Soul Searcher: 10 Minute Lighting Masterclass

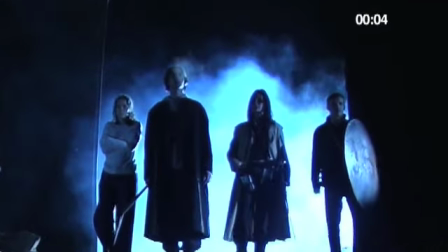9s
One of the things people really seem to like about SoulSearcher is the lighting. They ask, how did you shoot this on DV?
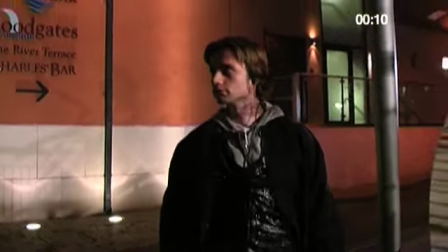17s
It looks like film. So how did I get that filmic look?
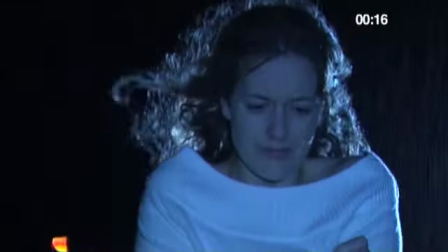22s
Well I have to confess it's really really easy and in 10 minutes time you'll be able to do it too.
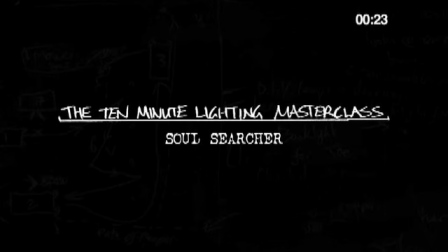28s
Welcome to the 10 minute lighting masterclass. What kit did I use for SoulSearcher?
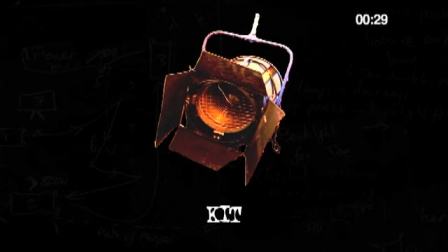36s
I must have had a bunch of HMIs right? Wrong. This is what I had.
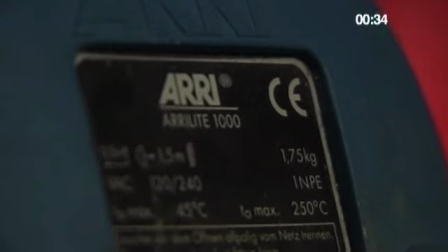41s
Four ARRI lights, two at 1000 watts or 1Ks and two at 800 watts.
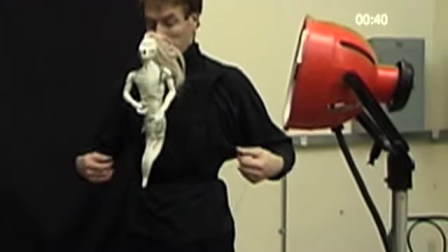47s
Three battered old redheads, they're 800 watts too.
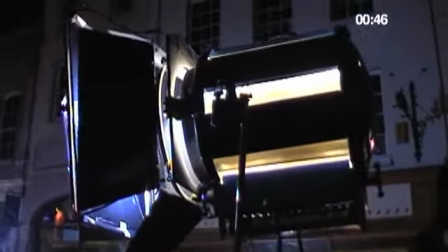51s
And a 5000 watt Fresnel which had a really crappy output considering how much power it sucked up.
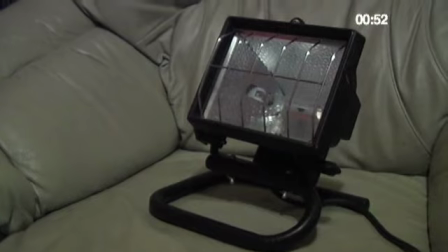58s
That was it for actual film lamps but I also invested in a bunch of 500 watt work lights,
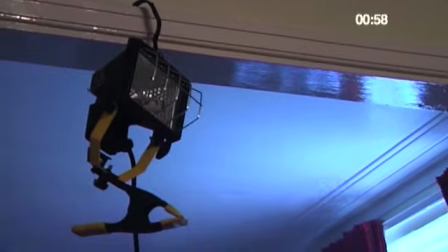64s
$4.99 from any good DIY store, and some fluorescent tubes.
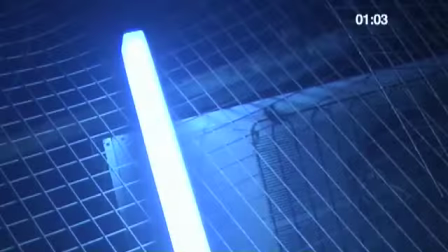69s
The fluorescents were pretty expensive, about 30 quid each, but they looked great on location.
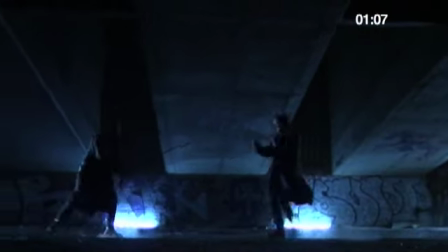75s
Ask around, you may be able to borrow some.
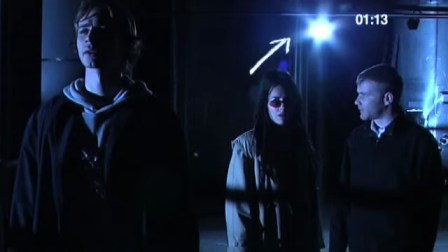77s
It's always interesting to see light sources in shot, and those DIY lamps look great in industrial settings, park flower beds, garages, etc.
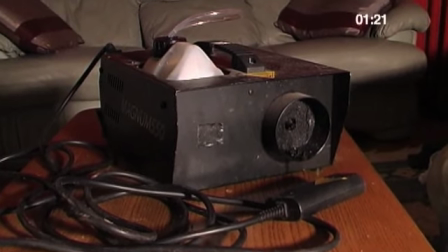88s
Smoke machines are also worth their weight in gold, and you can pick these up for about 50 quid.
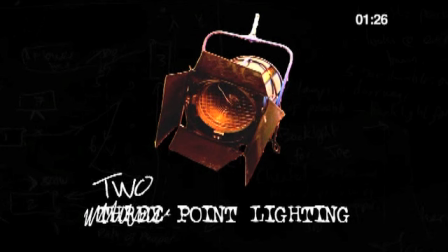93s
OK, now let's go back to those dedicated film lamps and look at a simple setup.
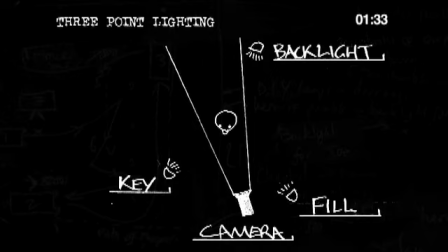100s
Many books and courses on lighting will talk about a three-point lighting setup,
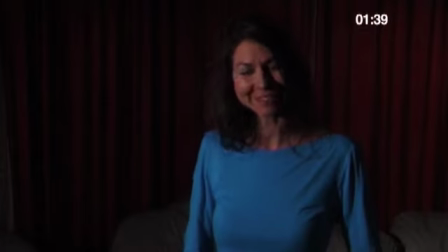104s
which is where you have a key light, more or less in front of the subject, a backlight providing rim light,
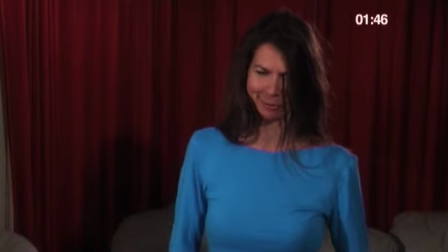112s
and a fill light filling in the shadows on the face. The lamps are all around head height or just above.
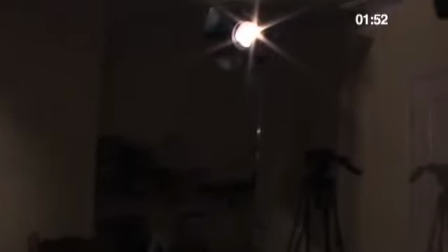119s
So, that's how to light someone if you're shooting EastEnders.
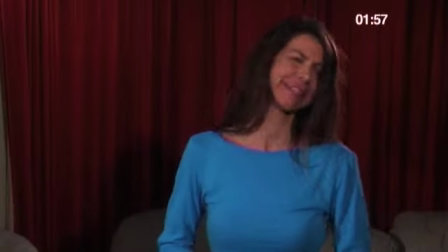124s
What you want to do if you're shooting a movie is turn off the film, instantly looks more moody.
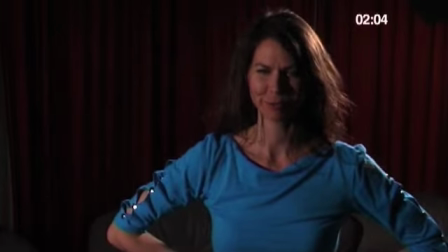129s
Bring the backlight in closer and it looks even better. This is essentially how I lit the whole of Soul Searcher.
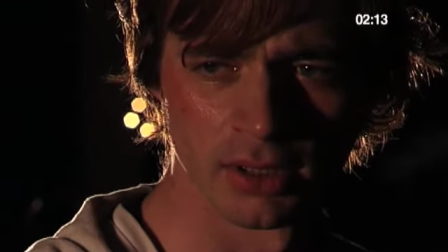139s
Here the key light and the backlight are both off the left of frame.
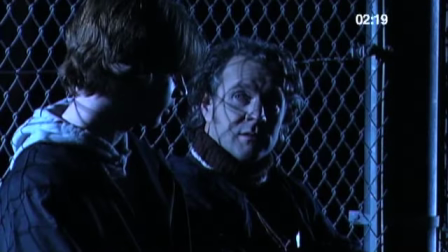144s
here the key is way out to the left behind the fence and the backlight is off right here
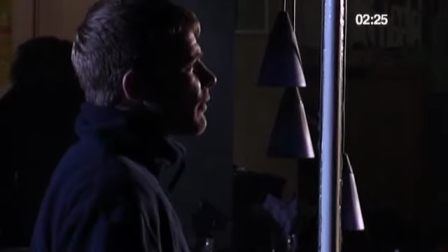151s
the backlight is off left so directly behind Gary there and the key is off right inside the cafe
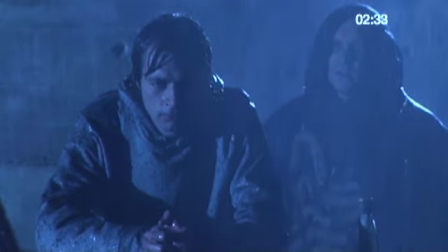158s
here the key is off left and the backlight off right rain really needs backlight or it just won't show up here
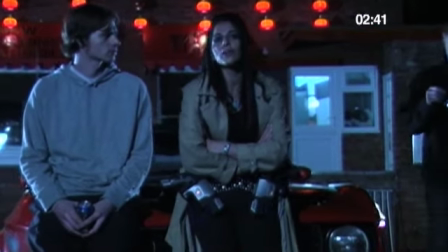166s
I'm using two backlights one off to each side plus of course the key quite near to the camera and a fourth lamp which is trained on the back wall.
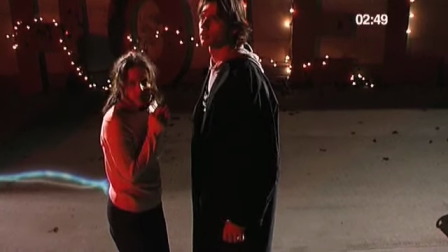175s
Here I've got two backlights and a red gelled key which is off to the left.
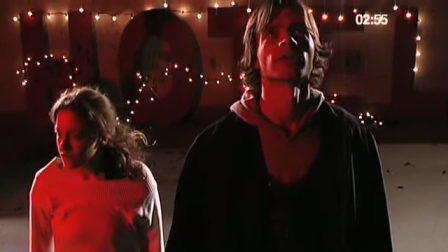180s
Notice how I'm putting fairy lights and all kinds of light sources in the background to make it more interesting.
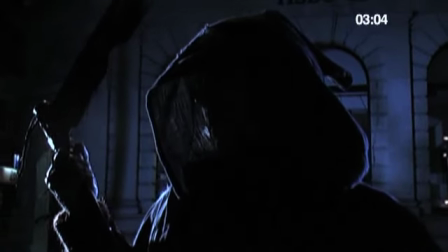188s
Here I've got two backlights and no key but an additional lamp on the background. One thing to look out for is exposure.
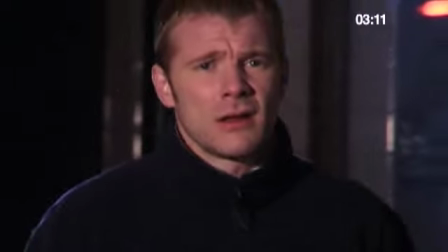197s
Air on the side of too dark, because when highlights blow out on DV they look really bad.
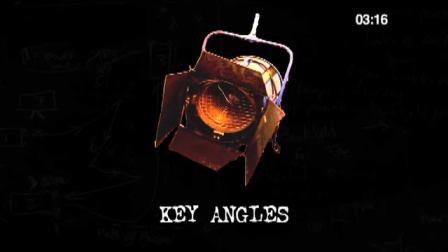203s
You can vary the angle of the key light depending on the tone of the scene.
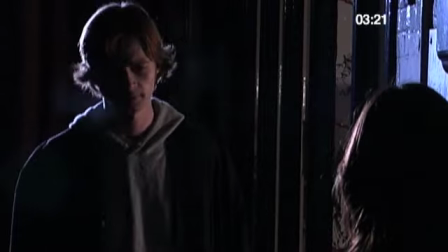207s
So, for an ultra-moody look, put the key right off to the side, leaving the opposite side of the face black.
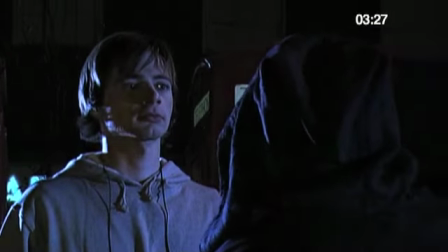213s
Or have it slightly closer to the front, so that on one side of the face it just lights up the eye and nothing else.
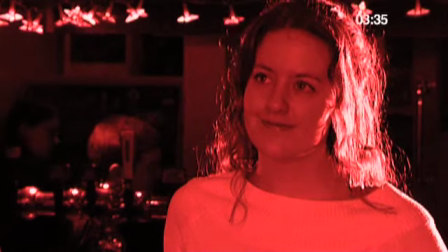220s
Or, at the other end of the scale, put the key right next to the camera in romantic scenes to get a flawless look.
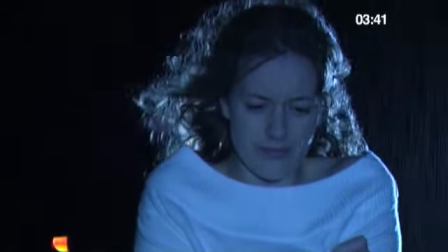227s
I planned to light Heather this exact same way for every scene where she's a ghost, regardless of how her surroundings were lit.
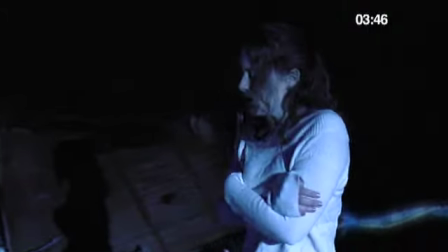233s
Look, I did it here, but unfortunately it proved impractical in the end.
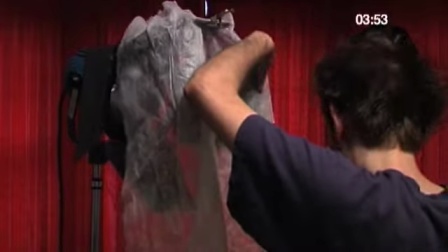238s
Put the key in really close and add a sheet of tough spun diffuser, or two or three, for nice soft nose shadows.
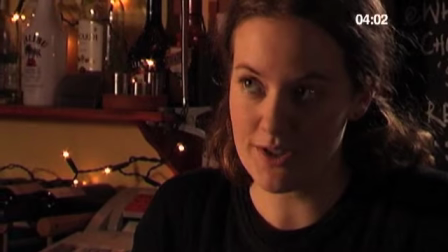247s
Okay, I admit it, sometimes I used to feel lighter, but as you can see I kept it right back so the shadows are still pretty dark.
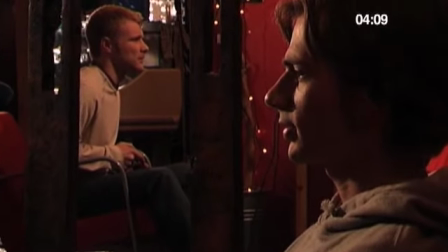254s
The main thing to remember is, the more you keep the light coming in from the sides and behind rather than in front, the moodier it will look.
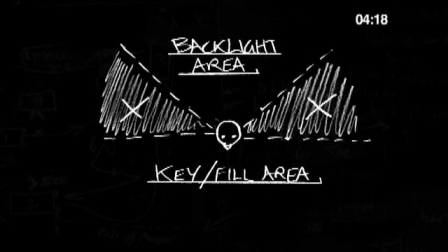264s
However, it's best to avoid putting lamps in these zones to the side of and slightly behind the subject.
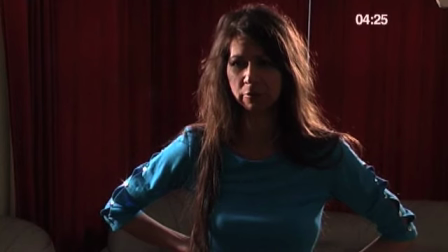269s
It's not quite behind enough to be backlight, and it doesn't make for a very attractive key. Saying that, I did break this rule once or twice on Soul Searcher.
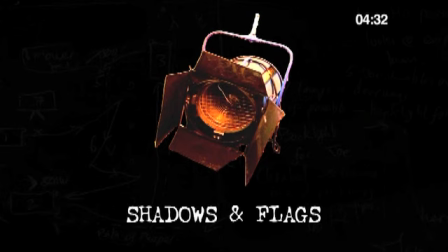281s
Shadows are your friends.
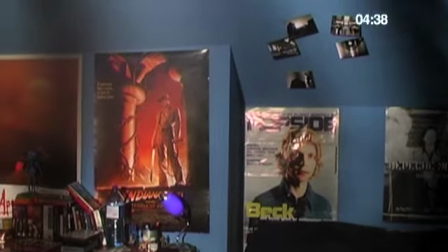283s
These shadows on the wall are cast by pieces of card hanging in front of the lamp to vaguely represent a window frame.
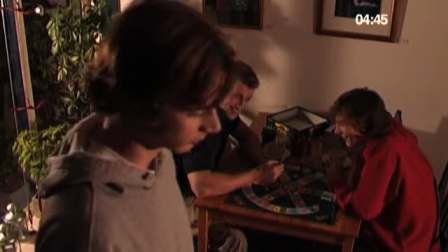291s
Here I've broken up the white wall by making the plant cast a shadow.
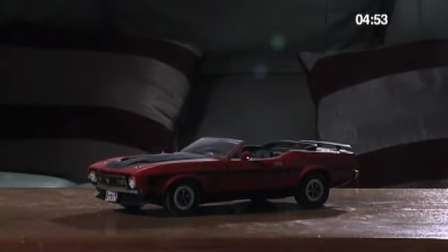297s
Often you'll need to flag your backlight. This means casting a shadow from the backlight on the lens to stop it flaring into the lens.
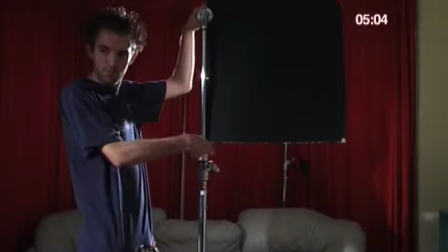309s
The best thing is a piece of card clamped to a stand or gaffer tape to a stand, but if it's a quick shot, you can always use your hand or a crew member's body.
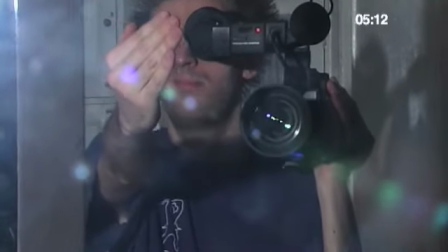318s
The trick is not to cast a shadow on your subject, and not to get the flag in shot.
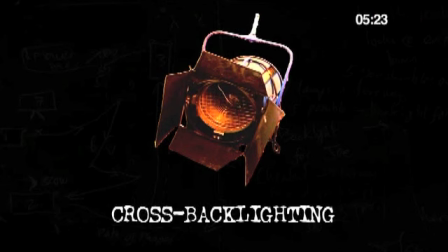328s
Er, yes, moving swiftly on. Here's a great setup you can use for dialogue scenes between two characters using just two lamps.
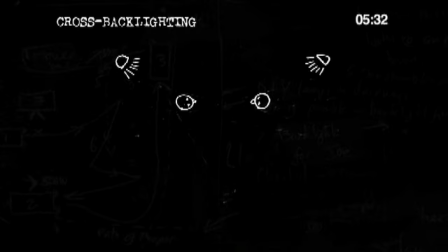337s
It's essentially the same as my two-point setup, but arranged around two people and accommodating to three obvious camera angles that you would shoot a scene like this from.
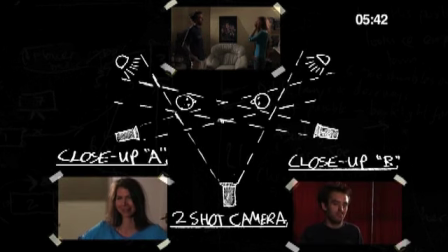346s
So the two shot, close up A and close up B. Each lamp acts as the backlight for one subject's close up and the key light for the other.
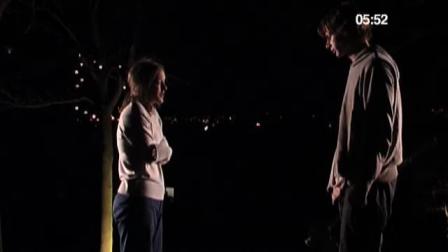358s
And in the two shot you get backlight coming in from both sides, leaving the near side of the subjects in moody darkness.
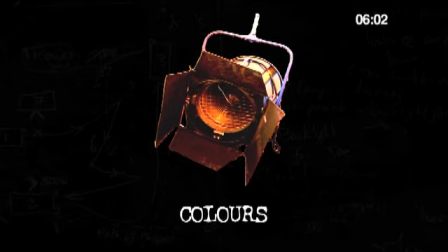366s
Don't be afraid of coloured lighting, but make sure you plan out a colour scheme beforehand, because you don't want it to look like a school disco with multicoloured light coming from all directions.
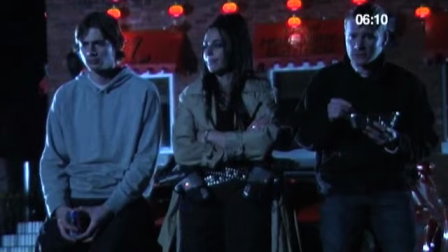376s
For Soul Searcher, I chose a fire and ice colour scheme with reds creeping in as the film progresses.
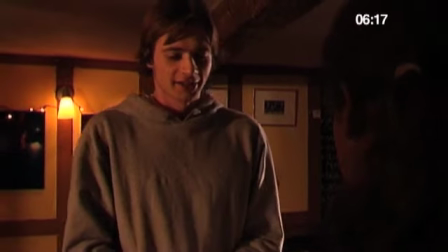382s
It's also carried through into the costumes and production design. The warm colours of the cafe were produced by placing half orange gels on the lights.
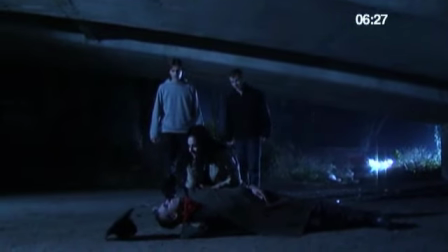392s
The blue exteriors were produced by tricking the camera's white balance. Now normally you would point the camera at a white piece of paper while holding the white balance button,
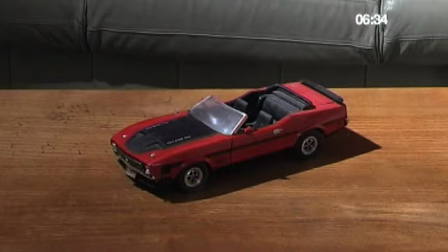401s
and the camera would electronically calibrate its colour reproduction using the white as a base.
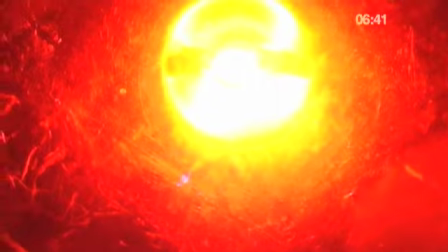406s
But, if you press the button while pointing the camera at a red gel lamp, the camera compensates by turning everything cyan.
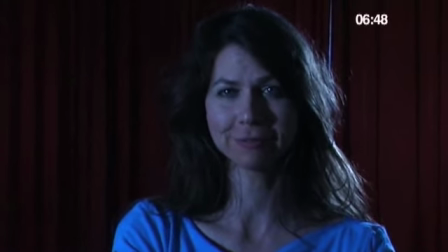414s
This works better with some cameras than others. Now moving lights are a great way to make a scene look more dynamic.
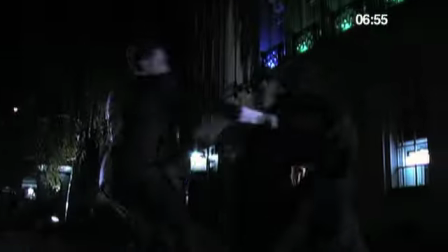422s
Obviously the real amber light on top of the street sweeper was nowhere near powerful enough to create this effect.
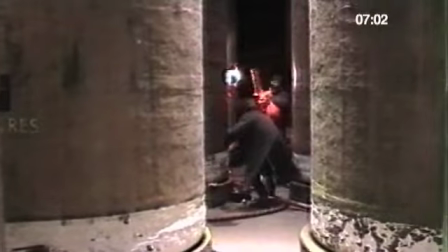427s
So our multi-talented Gafford Colin rigged up something using a spinning pole taped to a piece of card with foil over it.
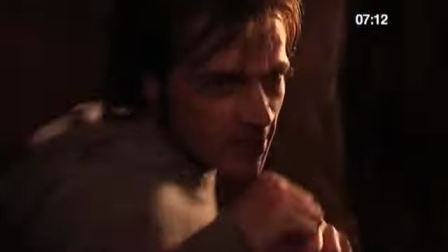437s
These are ordinary 100 watt bulbs in the train wagon and the flicker effect is created by a crew member pulling the plug in and out.
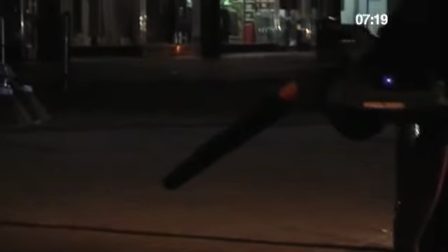445s
Try not to electrocute yourself. In some shots we use the good old leaf blower to blast the bulbs about for added effect.
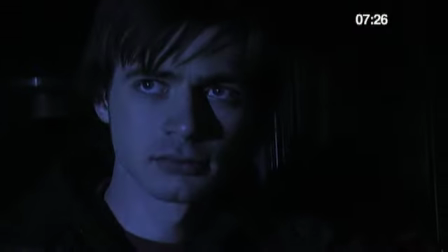453s
And moving lights are of course essential in poor man's process,
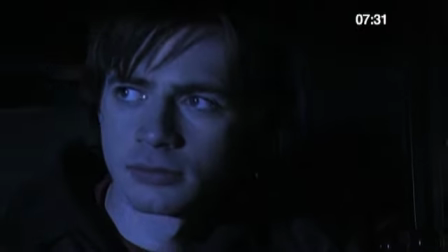457s
that's where you create the illusion of a moving vehicle by travelling lights past a static subject.
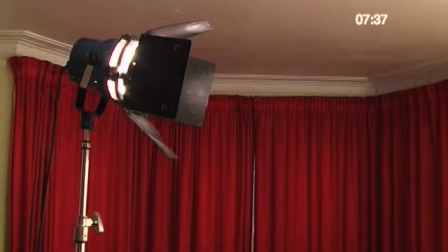462s
Or, as we did for the entire train sequence, wave a piece of card past your key lamp in a windmill fashion.
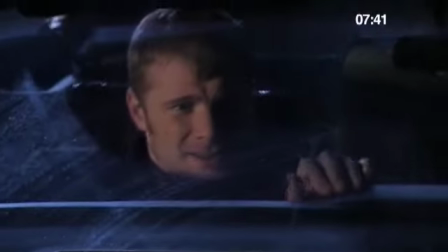469s
And don't forget to shake the camera a lot.
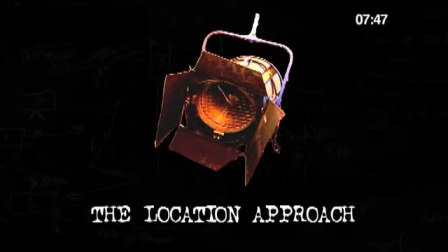472s
A couple of scenes in Soul Searcher I approach by lighting the location, then blocking the action so the actors were always lit sufficiently.
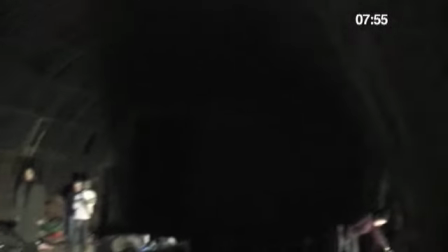480s
Dante's lair was lit this way, with ARRI lamps throwing shafts of light through the windows, and fluorescent tubes dotted about.
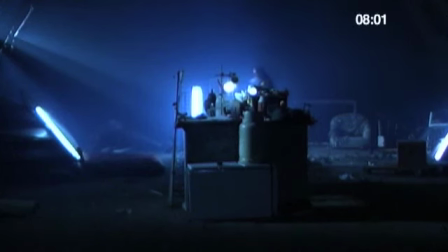488s
The smoke adds depth and texture, but it needs wafting a lot to get the right look.